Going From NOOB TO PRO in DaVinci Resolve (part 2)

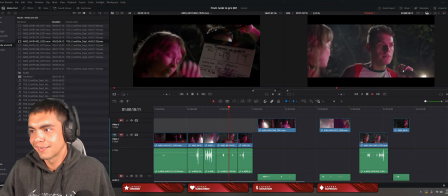Fine. Fine. Okay. Oh, go check it out.
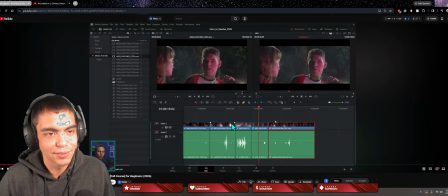Thank you, bro. So hopefully I can do that with my own clips. And this is really fun. It looks, it doesn't, well, it looks as fun as it is, you know. So I recommend it, that if you want to do the same thing, this guy is pretty thorough.
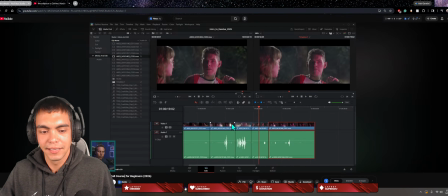I mean, I'm only 49 minutes in. He's been explaining a lot of things, taking the notes. So it's pretty good. And thank you for sticking around however long you do. Just I'm gonna continue working on this now, bro.
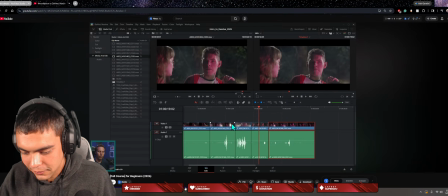If you got any suggestions or anything you wanna say, just put in the chat. I'm paying more attention to it. I was locked in the editing, but I'll pay more attention to the chat. Yeah, bro.
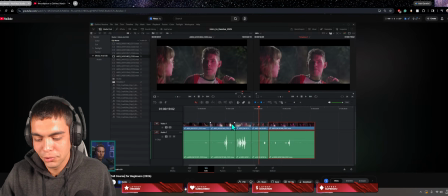I'm not just doing it for YouTube, bro. Like, I'm doing it because it's a skill. It's a highly paid skill, bro. Like, just YouTube editing in general. Like, if let's say you don't want to do YouTube, you just want to do editing for people, you could like put an ad on Fiverr, and people can hire you to create 10-minute, 5-minute,
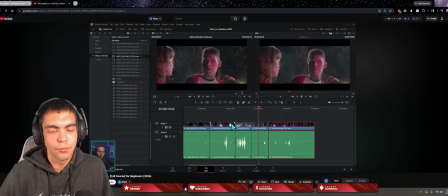even reels. Like, and it would to take you an hour. You could charge $25, $50, $60 for what would take you an hour of work, and that's probably what I'm gonna do in the beginning here to gain experience editing, while also editing the vlogs I make every once in a while. Yeah.
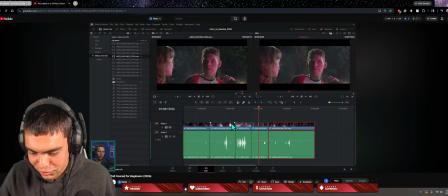But whatever, bro. Thank you for showing up. I'm gonna continue this.
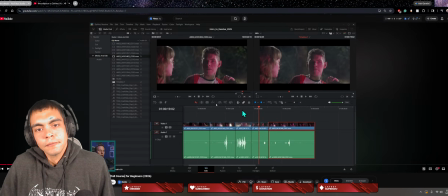For the story, but we're also choosing clips that show the story the very best. This is where it starts to get really fun.
Go check it out. No, you go check it out.
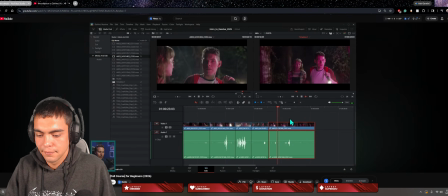Fine. Okay. I'll go check it out. Great.
So we'll maybe cut right there. And now we have a sequence of a few different shots that really start to tell our story.
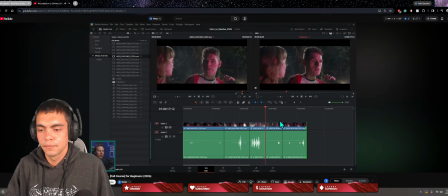And then it's up to you as the editor to go in and think about, okay, how fast should one clip cut to another clip?
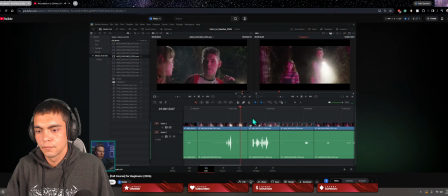Go check it out.
So he kind of pushes her. I feel like this should happen a little bit quicker. Go to that other shot. Anytime that you cut in between one shot and another, you can decide to show more or less time. And so you can kind of control time a little bit. This is the one part of the world where you can control time.
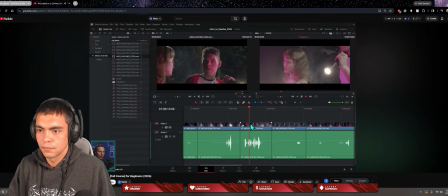That's what's really neat.
No, you go check it out.
Good.
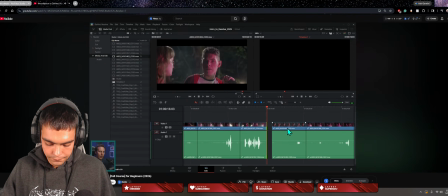Let's cut that a little bit tighter too. Move this down.
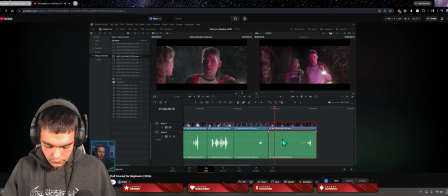Fine. Okay.
You'll notice how this cut works really well.
Fine.
The reason for that is because he starts to turn his head back in this shot, and he finishes turning his head on this shot.
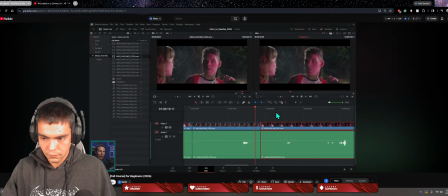This is called cutting on action. That means that there's one action that happens in one shot that's continued in the other shot. And so our mind accepts the little differences in between the shots, and it makes it feel like they're continuous. Just like I start waving my hand in this shot, and then we cut to this shot, it feels like it's continuous, right?
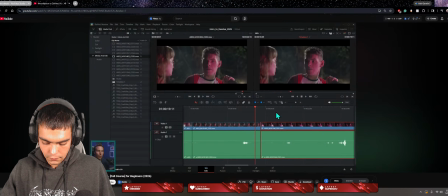And that's because it is. I mean, this is kind of recorded live, but that's what really helps.
Fine.
Is that little tiny movement. And so looking for those opportunities to make those cuts a little bit easier.
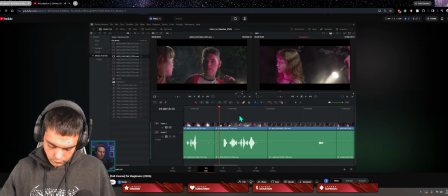For instance, when he pushes her, she kind of moves a little bit. Maybe this happens in this shot too.
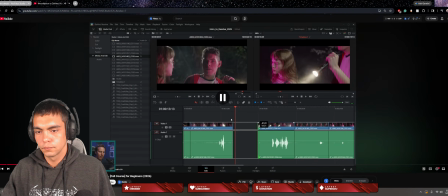Does he push her? Yeah, she moves forward a little bit. So let me go try to do that.
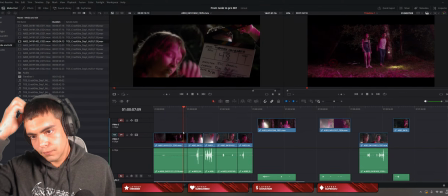Okay, so cutting on action is when you split the scene, when then there's something moving, right? So, and then our mind accepts it as,
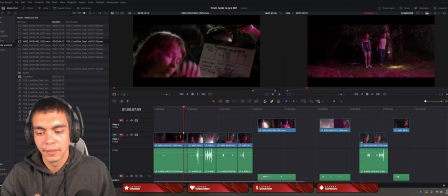instead of a big transition, like a cut, like a random cut, accepts it more as a smooth, oh, this is natural, which is looking at different thing right now.